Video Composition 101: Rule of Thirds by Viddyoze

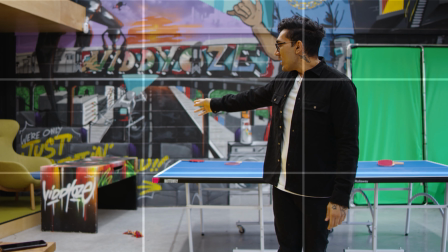So if we had like a prop, or if we had, I don't know, let's say we had that table in the back and it was like more kind of over here, or if we had another
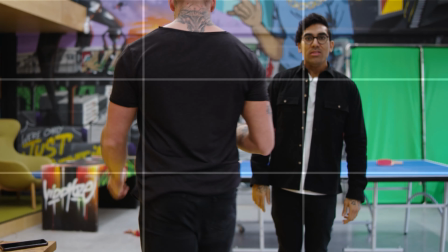person, so if Dan's a prop, you know, this now suddenly becomes a lot better.
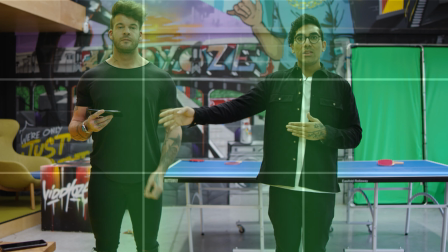So we're taking up one individual line in the rule of third, so it kind of makes more sense.
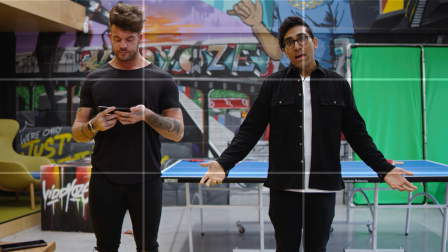And in that way, the shot's fine.
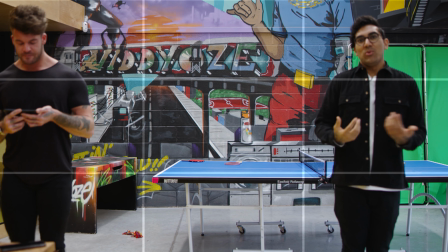If we were like this though, if I was over here and Dan's there, then all of a sudden we have this massive empty space in the grid, so that looks shit, right?
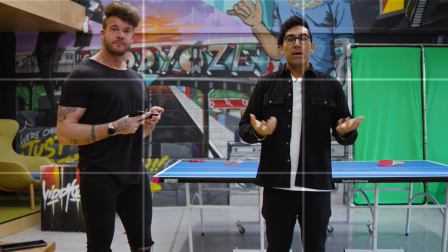So we need to be using this grid to basically compose the shots in the best possible way.
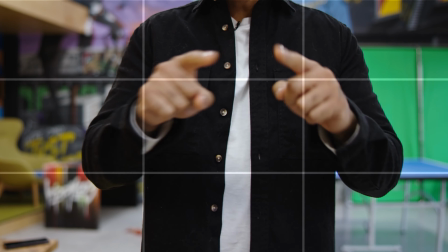So what's wrong here? Well, obviously you can't see my head right now, but if we use the grids, so we've got one grid here, one line here, right?
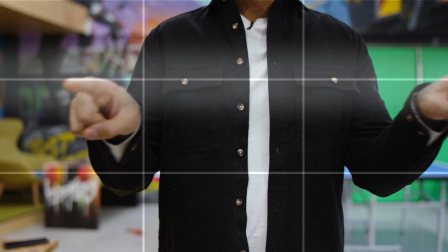So what you want to do is this top line when you're looking at the grid is kind of where you want to have your eyes, okay?
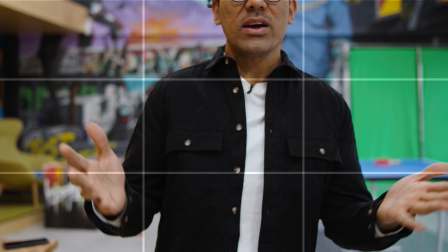So we use this as a reference point for the eyes. It's a great little tool to use. So if I come down a little bit, just here, this is a good place to be.
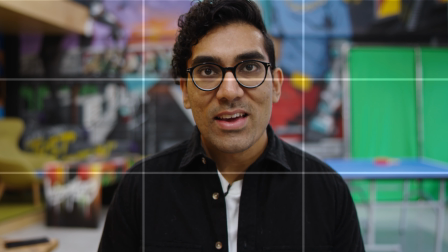I'm doing a kind of a reverse lunge thing here, so my leg is going right now.
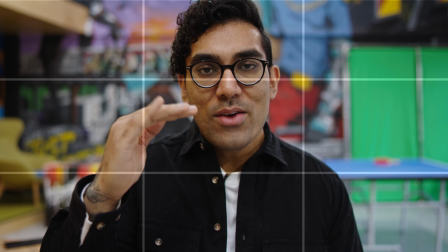Done legs yesterday. So if I'm here, the eye line right here is quite good.
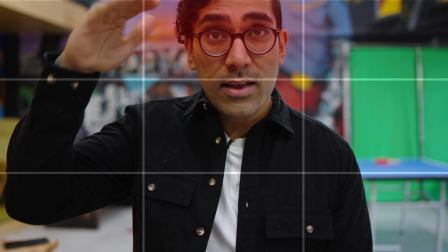The height is good. If I'm like here, too high, head's cutting off. If I'm down here, this isn't good either, right?
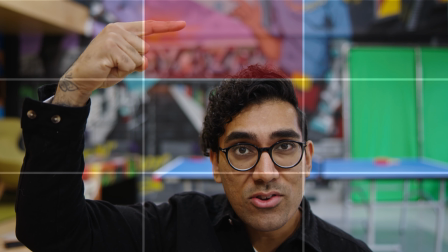Because now we have this massive box on top of my head, so it's not really a good place to be.
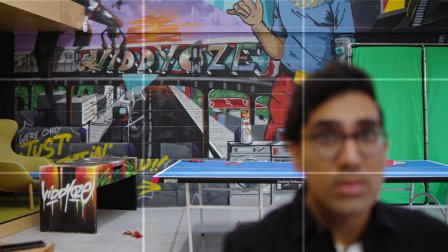But here, we're good. Again, if I just come this side a little bit, here, looks okay.
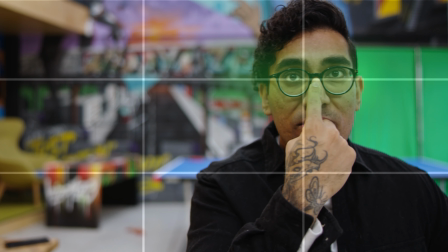I'm filling up about 2/3 of the grid. Again, we're gonna get my nose right into the center of that kind of point there, where the two lines meet.
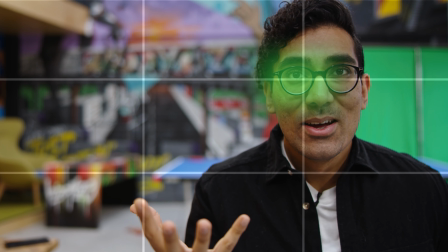So that's a good place to be. Now, it doesn't have to be exactly on the point, like it is just a visual reference, right?
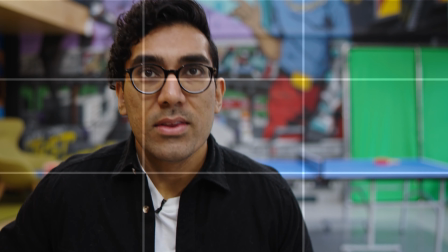So right here, we're good. And right here, we're good too, right?
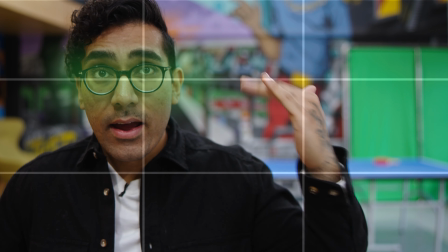So that's how we look at kind of like headspace. Now, you do want to kind of have a little bit of headroom there.
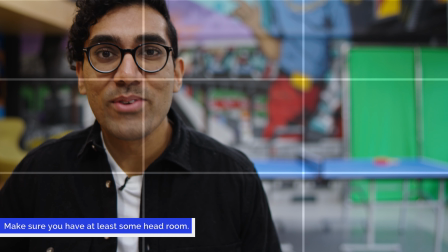It depends on the size of their head, I guess. So like here, I think I'm good.
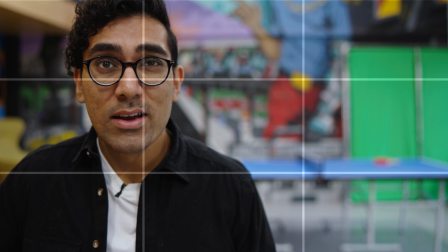Up here, I am cutting off a bit of my hair and it might be a bit too high, but around here, I think I'm okay. Another thing to take into consideration is the space in which we are facing.
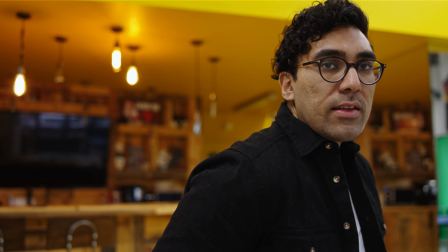So let me show you an example. If I was looking this way, right, and I'm facing here,
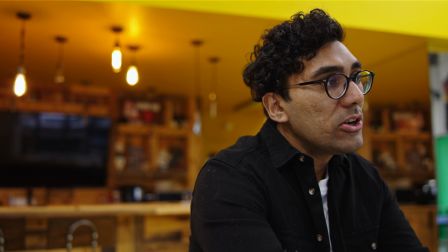something looks wrong about this shot because I'm actually looking into the direction where there isn't really any space in the frame.
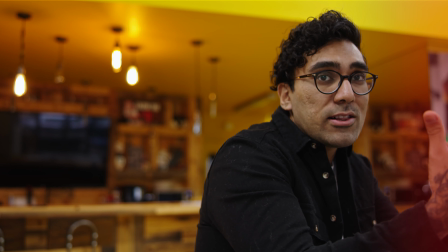It's very odd because my body is facing the closed kind of area of the shot.
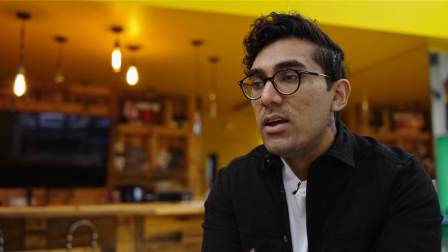Whereas if I face this way and I talked, all of a sudden this looks a lot better because I'm now talking into the space.
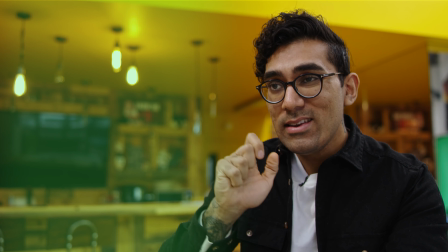It's almost as though I'm being interviewed and I'm talking to somebody over there.
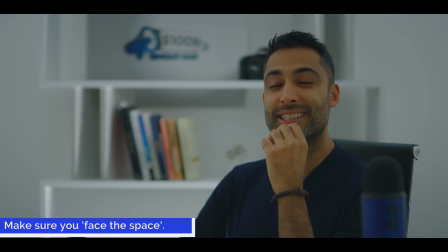So when you watch a documentary on TV, you'll notice that when they're interviewing somebody, a subject on screen,
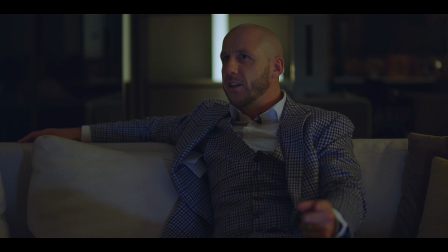they will always kind of have this space in the direction that they're facing because it looks a lot more visually appealing.
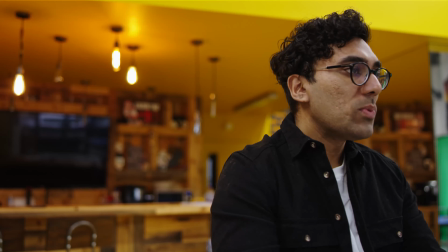It makes more sense because it looks like I'm looking into the direction of somebody. When I'm sat this way, again, you can see that there's something really strange about looking at me, looking in that direction when the camera is framed in that way. So that's another way that we can use this grid to help us to compose a much better shot.
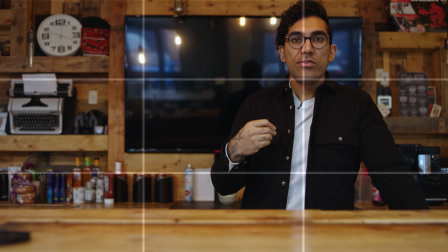Another way that we can use this rule of third principle is to look at the foreground, middle ground, and background of a shot, right?
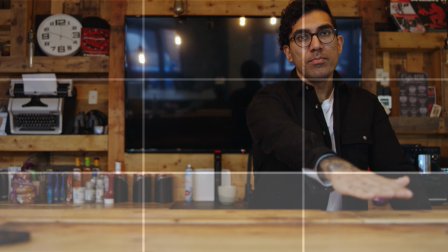So the way that we do this is we kind of use this bottom kind of part of the grid as the foreground of the shot.
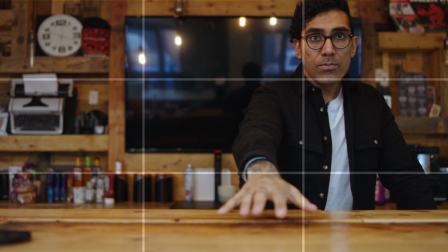So right now, you can see in the bottom kind of third, this is like the bar kind of surface area in the front.
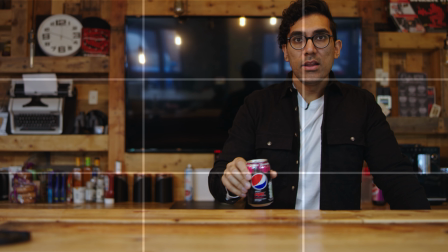To make this more apparent, I can get like a can and I'll put it in the front over here, right?
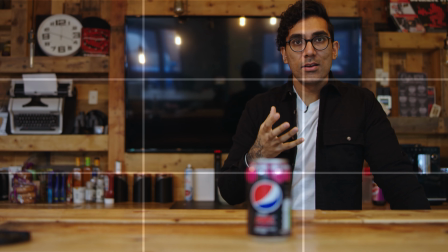So that now becomes the kind of like the foreground object, right?
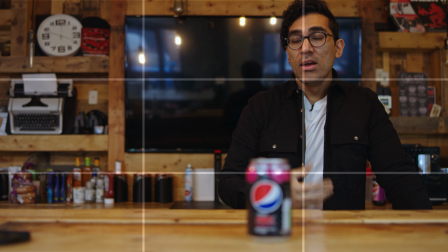So that now sits there and it allows us to get a little bit of depth. Now I would be deemed the middle, okay?
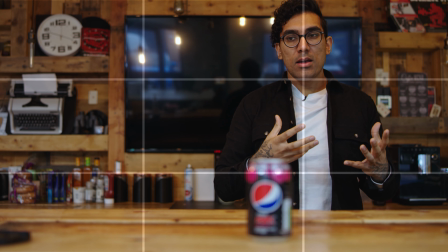Now in this particular shot, we're not really getting the best of this, this principle because the background is quite close to me.
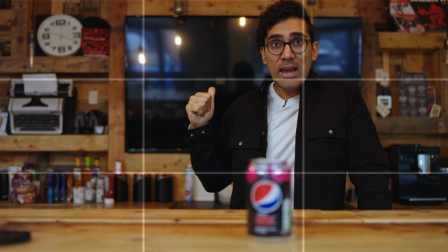It's like right here, right? So, but if we had more space behind me and this kind of background was a little bit further back,
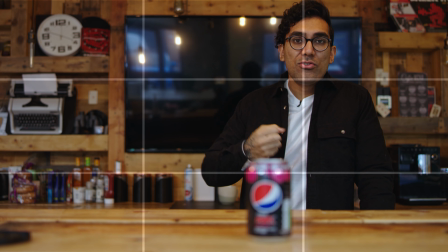maybe by 6 or 10 feet, we would be able to create a much stronger kind of impression of the foreground,
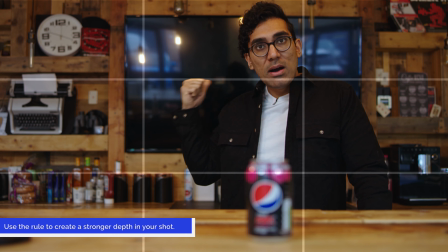middle ground, and background because of the fact that the back would be much further back, but I'm kind of blended in with the back.